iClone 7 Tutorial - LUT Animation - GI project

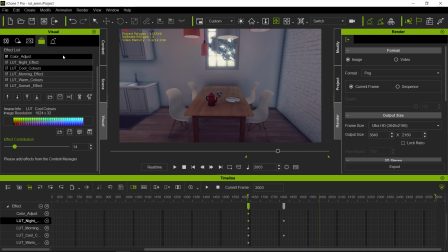So let's say that the original lighting was noon. And let's go ahead and deactivate all the filters at that particular time so that we end up with the default lighting. And all we have to do is just go to the each effect and turn it down to 0. So we take the cool colors down all the way to 0.
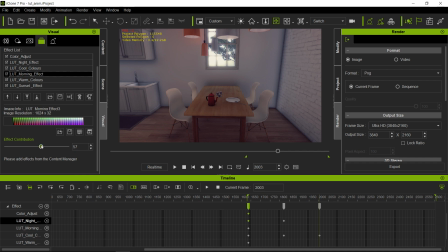We take the morning effect down to 0. Now, we're not going to touch the warmth, but however, we do want to set a key at this particular time. So we move the slider forward and then move it back to 0. And for the sunset, we're going to do the same thing so we can set a keyframe there as well.
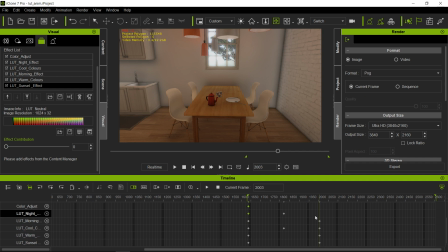So now all our filters have keyframes except the nighttime effect. So we definitely want to add a keyframe there as well. So let's go ahead and there we go.
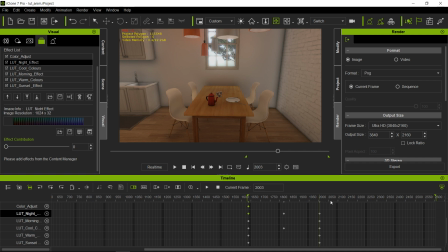All right. So next, we are going to move forward about 200 frames again,
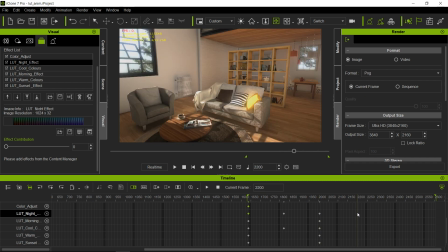like so, and we're going to take it to an afternoon. So to do this, we are going to make the colors just a little bit warmer, make it feel a little bit warmer, so that is more like afternoon time. That looks good to me.
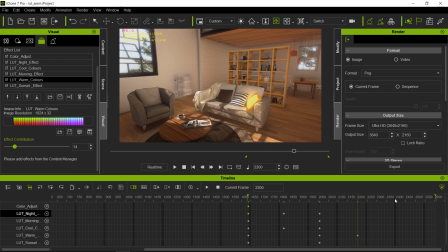And next, let's go and move another 200 frames forward, like so, and let's turn this into a sunset. So however, we need to set a keyframe here at this point, see, this is what I was talking about.
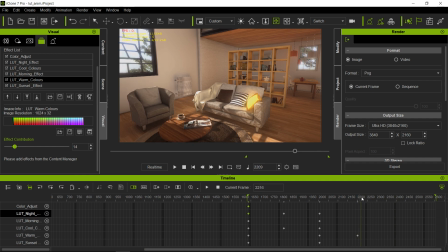If you try to do it through the slider, it's going to be kind of hard to line exactly where the keyframe, if you want to line everything up. So just click on the keyframe over there, and it will tell you exactly where you want to be. And we're going to set a keyframe here for the sunset and set it to zero. Otherwise, if we don't, what's going to happen is it's going to start at zero here,
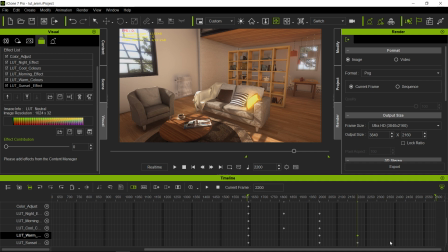and it's going to start moving forward towards sunset time from this frame, which we don't want. This is our noontime. This is the afternoon time. So here's when we start the sunset effect to start to, we want the sunset effect to start to kick in. So let's go ahead and I already put a keyframe there. Move 200 frames forward.
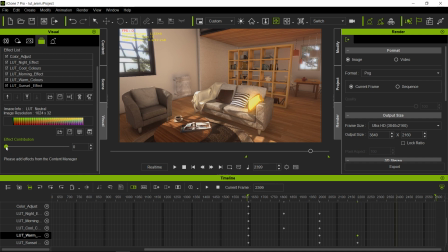And now we go into the sunset time. So we move the slider to the sunset. And maybe we want to add a little bit extra warmth in there. Like so. Very good. And that's nice over there.
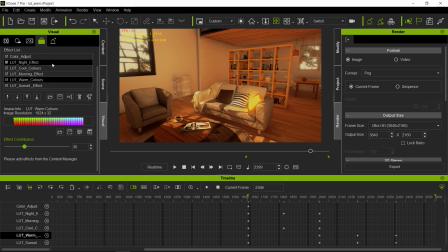Okay, so next, we're going to set a keyframe also for our nighttime effect so that it stays at zero from this point. And the same thing for the cool colors and the morning effect as well.
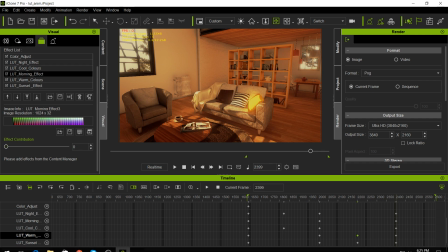So now we have keyframes for all these guys. So next, we're going to go into the nighttime. So let's go to the end of the animation and turn this scene into nighttime. So we are going to start backwards this time.
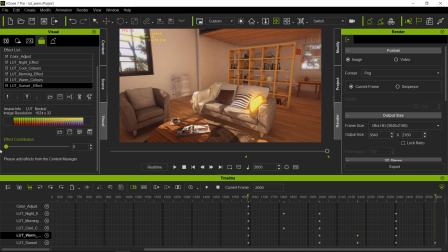We're going to turn the slider all the way to zero. We're going to take the warmth all the way down. We're going to take the morning effect and bring it up a little bit, not too much, to cool things off and give it a little more contrasty. We're going to bring the coolness up,
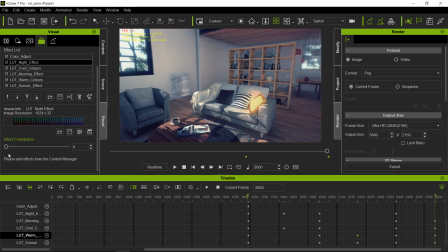so nice and cool. And now we take the nighttime effect and bring it all the way up.
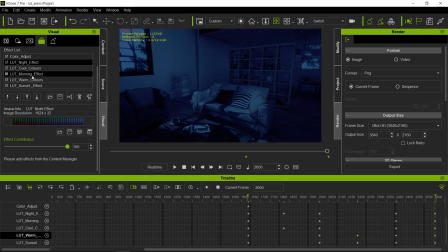And now we have a scene that kind of looks like it's moonlit. And that's all there is to it, basically.
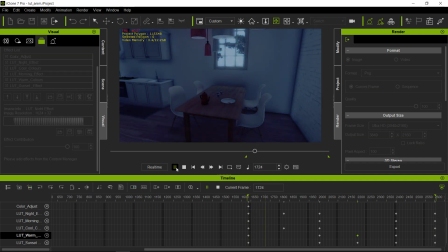You just move the parameters, adjust them to your liking until you get night, morning, noon,
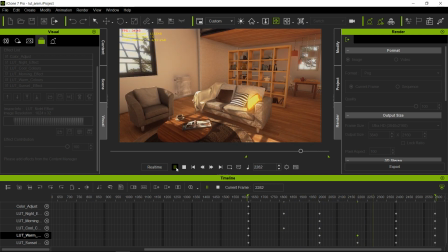afternoon getting nice and warm. Then we get into the sunset time, gets warmer, and then we end up with the nighttime.
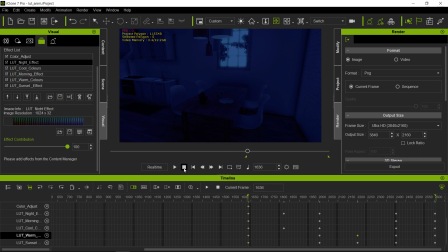This concludes our tutorial. I hope you enjoyed it, and I will catch you on the next one. Until then, have a good night.